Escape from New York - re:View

And it sounds like paper machine. But yeah, it really is. It's the look of it, the look of the world.
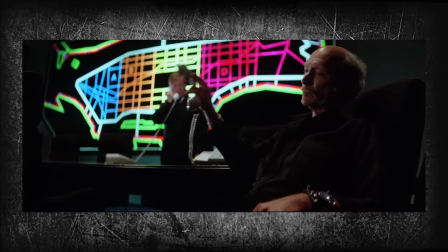4:25 I love sci-fi movies from that era, from like the 70s and 80s.
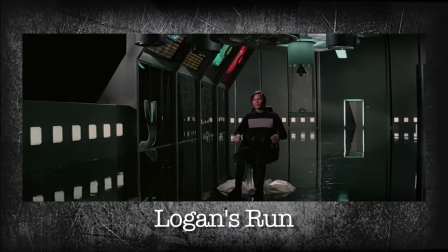4:30 The really, and a lot of this is necessitated by budget, but just that really like stark minimalists, like the prison at the beginning of the movie. There's not a lot of detail on anything, just some boards with lights on it. Like I love that look.
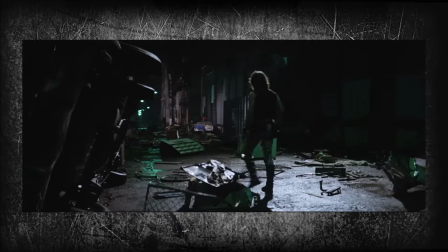4:44 And then when he gets into the New York City, the prison, like I love the look of that world. Yeah, and the funny thing is they shot it in New York in 1980 and didn't dress anything, any of the sets or anything. Time Square looks great, let's just use it. It's Dean Cundey who shot Halloween. Classic Dean Cundey cinematographer, he did Halloween, he did this, you know, he went on to do Back to the Future, he did Jurassic Park, he did Jack and Jill, all the classics. Jack and Jill, the lighting in that, the cinematography is just exquisite.
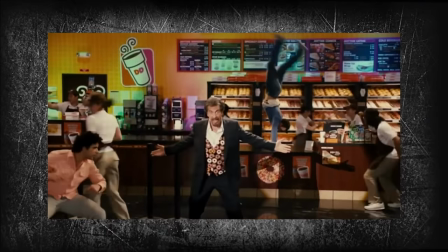5:13 The richness of color, the contrast, the shadows.
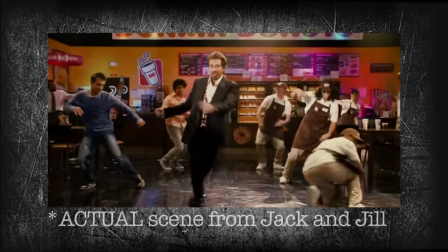5:21 It's painting with light.
Everyone wants my Dunkachino, can't get enough of my Dunkachino.
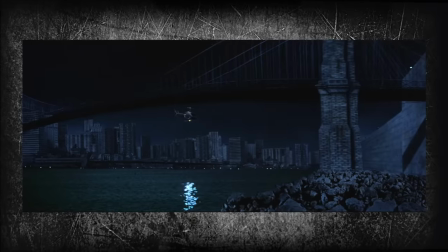5:27 Yeah, there's some really nice shots in it. There's beautiful matte paintings, some great miniatures, all sorts of stuff. And they didn't have a lot of time or money to do lots of camera setups.
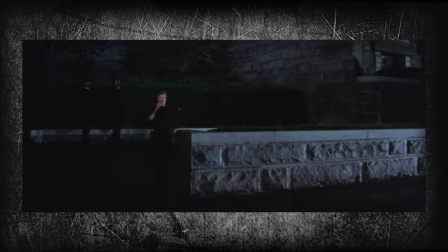5:38 So huge chunks of the movie take place, or just shot in these wide shots. That are brand new lenses that shot in very low light.
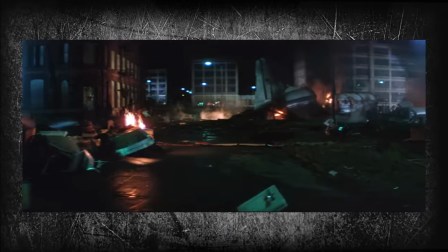5:46 So you can see just blocks and blocks down these streets that were basically just lit with natural lighting. just with these, you know, just with the streetlights and stuff.
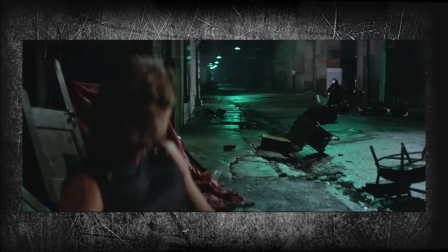And the fact that so much of the movie plays out in these wides, like you're constantly aware of the surroundings.
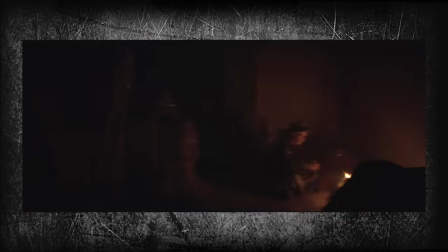6:05 You're constantly aware, and there's just these shots, these, you know, gliding shots that follow Snake Plissken along.
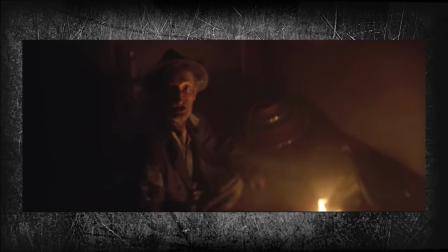6:11 Like, it's very dreamlike.
Hi, Chief. Nice night. Hey.
It's a mood piece. It's what Quentin Tarantino would call a hangout movie, where there's a story, the story's serviceable, The concept is neat, implausible, but neat, I think. But it really is more just about sort of taking in this environment and these characters.
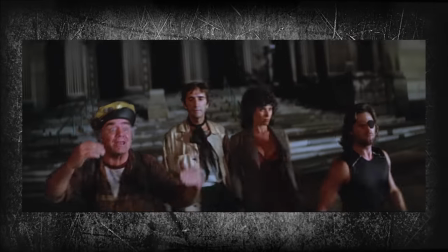6:35 Because this is like we talked about Tremors as being, people think of it as the Kevin Bacon movie, but it's an ensemble.
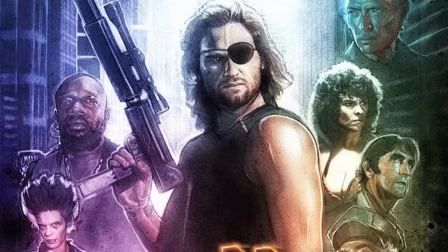6:40 And I would call this an ensemble too, because it's Snake Plissken meets all these characters along the way. You got Ernest Borgnine, this cabbie, who I love. Ernest Borgnine is like the worst actor I've ever seen. Oh my God, he's great in this movie. He's always so, he's got like the Molotov cocktail.
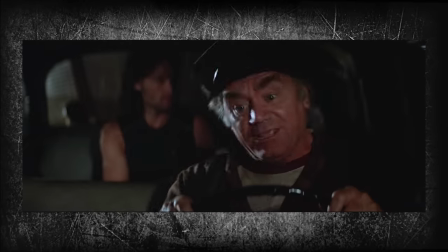6:57 I've been driving a cab here for 30 years and I'm telling you, you don't walk around here at night. Yes sir, he'll kill you and strip you in 10 seconds flat.
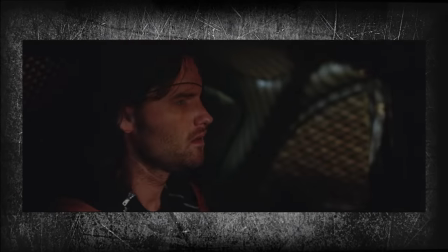7:06 Usually I'm not down around here myself, but I wanted to catch that show. This stuff is like gold around here, you know.
That's why I look at like Big Trouble in Little China and just Kurt Russell running around as well Doing his John Wayne impersonation and here he's doing his space cop impersonation Some might say it's a Clint Eastwood impersonation. The very first character you see in the film is space cop It is a premise that it feels like a five-year-old made like here the president's gonna fly his plane over and they have to drop him out in the special escape egg and
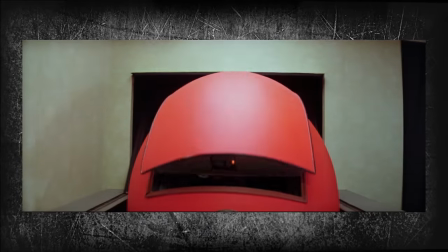7:44 Donald Pleasence is in this escape bag with the briefcase attached to his arm and it's so ridiculous It's courty, but it's played straight, which is why it's so big. But the act, there's no good. If it had tons of crazy, out of control action, 1980s schlock action, with that premise I'd be like, yes! Sure, that's attributed to the low budget. Exactly. That's a problem with a lot of John Carpenter movies. His imagination is bigger than his budgets were a lot of the time. It's a great premise for a silly movie. It's not a great premise for a moody, dark movie you're supposed to kind of take seriously. A guy with the eye patch, his name's Snake, rescuing the president. I don't think you are supposed to take it seriously.